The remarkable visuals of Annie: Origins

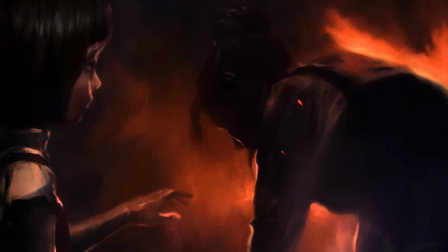482s
They wanted to portray, you know, Annie is a small child,
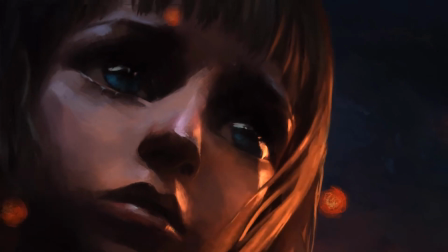487s
and the trauma that underlies her character is all kind of foggy and messed up in her memory.
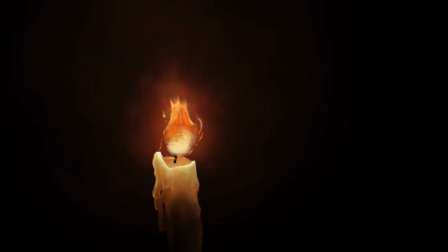493s
It's not really a linear progression of time. It's not really reliable. So they wanted to use the paint aesthetic.
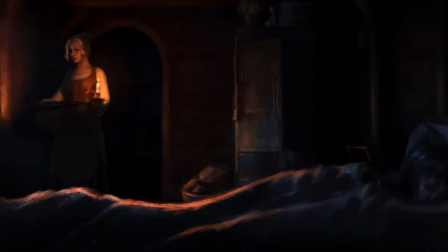499s
They wanted to use all this fuzziness and all this sort of
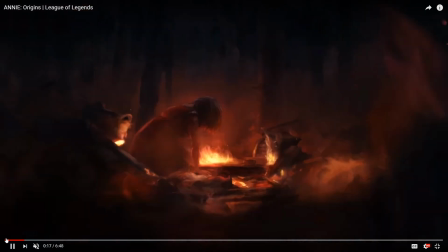504s
liquidity, the sort of liquid quality that you get from something like oil paint,
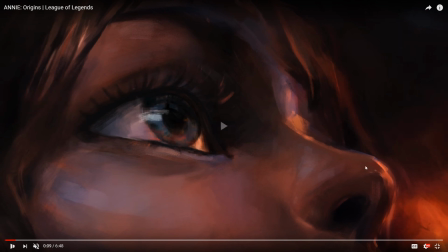509s
like this kind of look that you can only really get from an aesthetic like what oil paint enables you to have. In fact, visually, what the Annie short reminds me most of is paintings by Rembrandt,
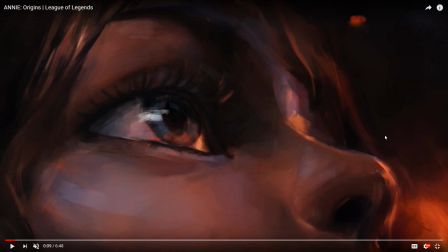522s
who used this very rough painterly technique, especially later in his career, to achieve the very specific, very stylized, very rough look of his paintings that became very celebrated long after his death,
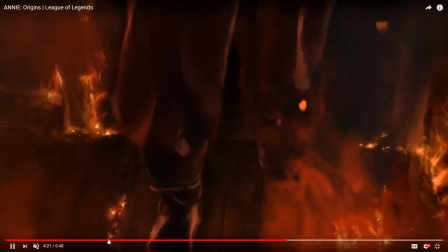536s
as is always the case.
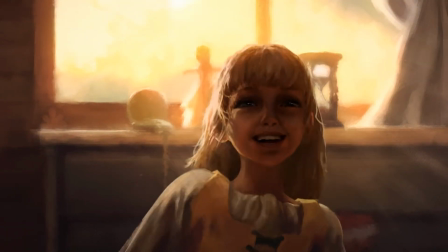538s
They wanted that, but they couldn't possibly get enough people and manpower and expertise together to do it the real way.
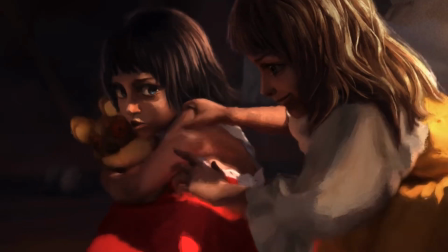545s
So a series of compromises had to be made along the way. First, they compromised by putting in 3D models.
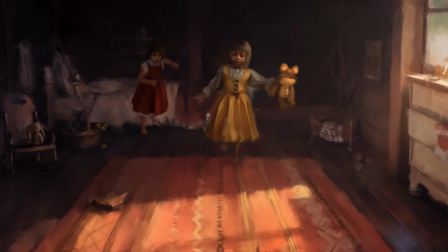551s
Then they have to put a bunch of filters over top of it in order to achieve the correct effect. And then, even after all of that, and after animating the hair,
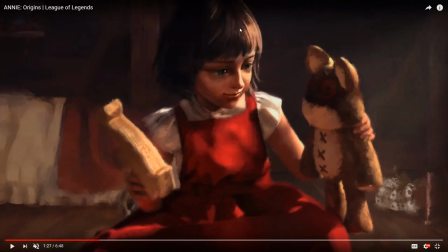560s
the hair is a particularly interesting thing, because all of the hair on the characters, and indeed I think a lot of the dresses and stuff, are animated with that original technology, the technology that they also use to animate the splash arts. These are 2D images that are projected onto the 3D model and then moved around with the same tech that they use to animate their splash screens.
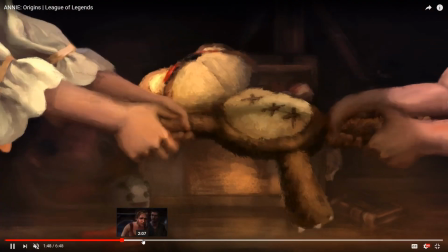580s
But then over the top of that, they had to go in and hand paint.
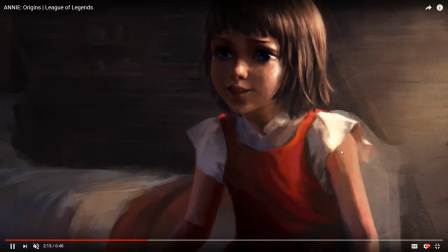586s
They had to go in and manually correct things. And what's impressive is that I can't tell where they did that.
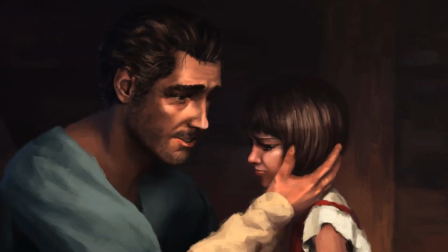592s
I know for a fact, because I have read that this is so, that artists on certain frames, on certain shots,
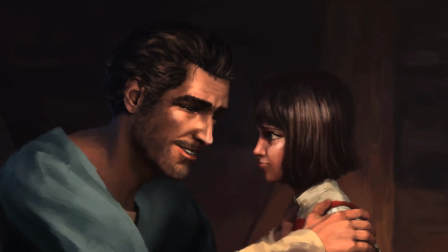598s
on certain things that didn't look quite the way they wanted them had to go in and hand paint things over the top to get
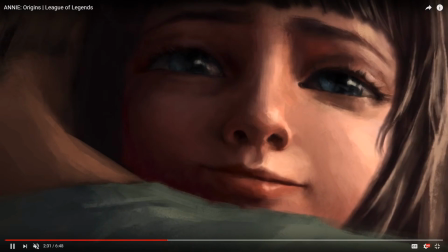605s
it to look just right, to get it to look just the way they wanted.
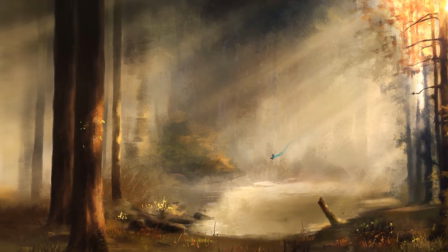608s
And when I watch this short film, and I've watched it several dozen times at this point, I can't tell where that happens.
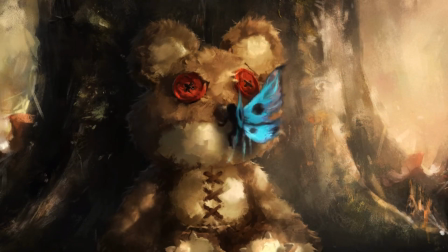617s
I can't tell where the automated digital technology ends and the handcrafting begins.
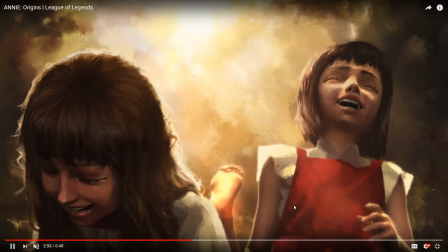626s
And that is remarkably, remarkably impressive. I do have a few guesses, though.
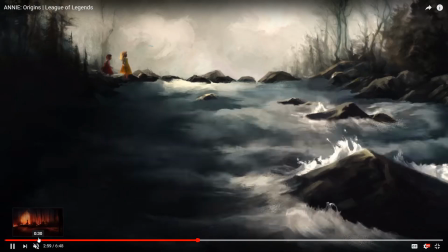632s
I think stuff like in the opening shot of the memories, let's see here.
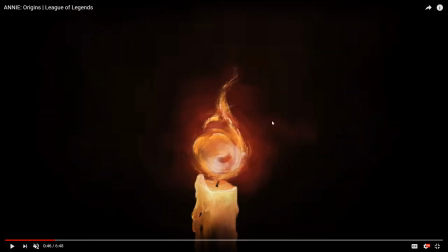638s
I think the stuff like this flame, for instance, was probably hand-painted because this swirling circular motion seems much too specific and much too
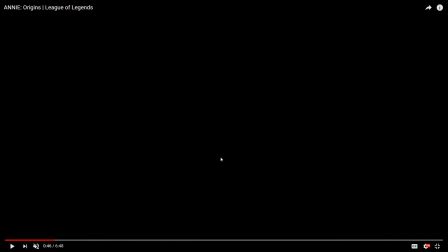652s
unique to have been generated solely by a computer.
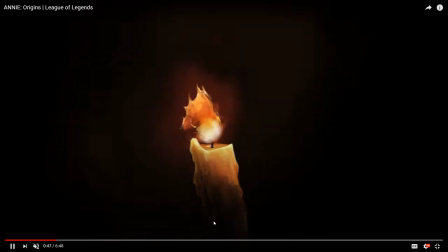657s
They could have, it's not impossible, but that's the kind of thing I think the artist had to hand paint.
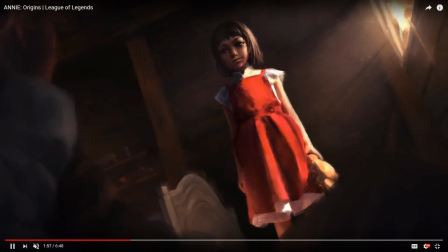662s
I think also when it comes to certain expressions, especially expressions that need to be subtle,
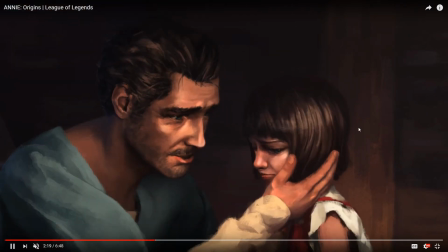668s
like the slow expressions of the father and Annie as she looks over the shoulder of her father when he hugs her,
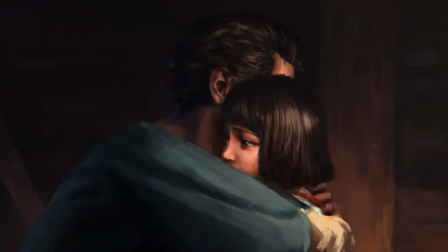675s
which he's about to do at some point once he's done talking. There we go. This.
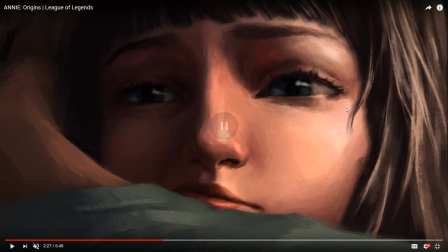681s
All the subtle motions of her eyes,
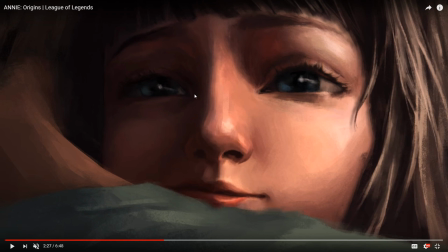685s
those tiny little motions, the little motions of the eyelids, the little
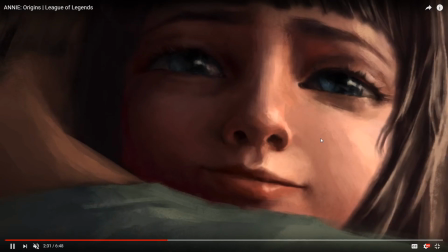691s
crooking of the mouth, I think that probably had to be hand corrected.
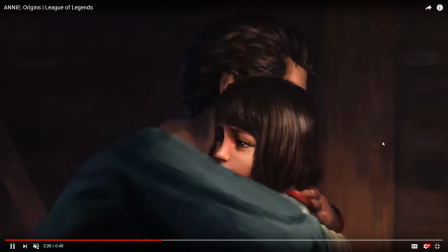697s
And I think stuff like smear frames, which happen, for instance,
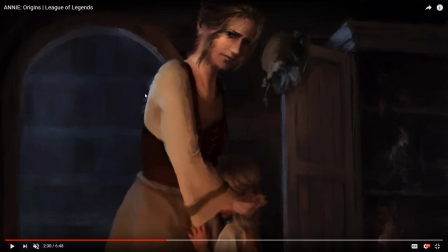702s
when the mother turns around, what you're about to see is, look at the sides of her arm, you can see these smears, almost like someone went in and
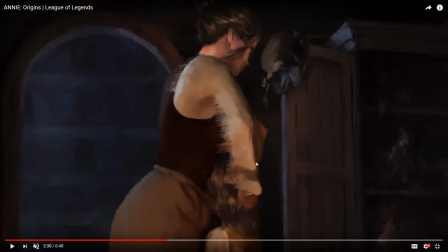712s
dragged the paint with a palette knife. Those smears, I think,
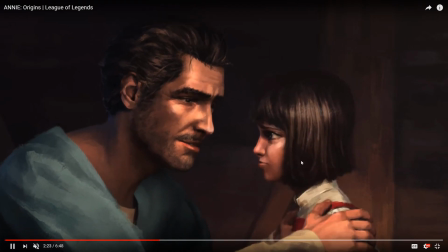716s
were also added by hand because that's the kind of thing you do when you need the motion to look more
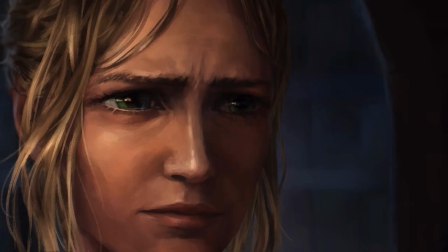723s
smooth and more sudden than it really is.
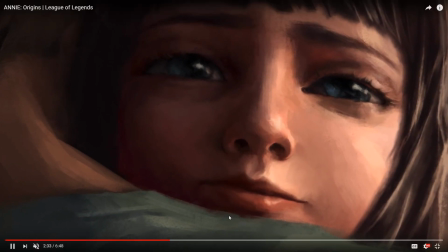725s
You can add smear frames like that in order to kind of speed up her momentum, to make it look a little bit more violent than it really is.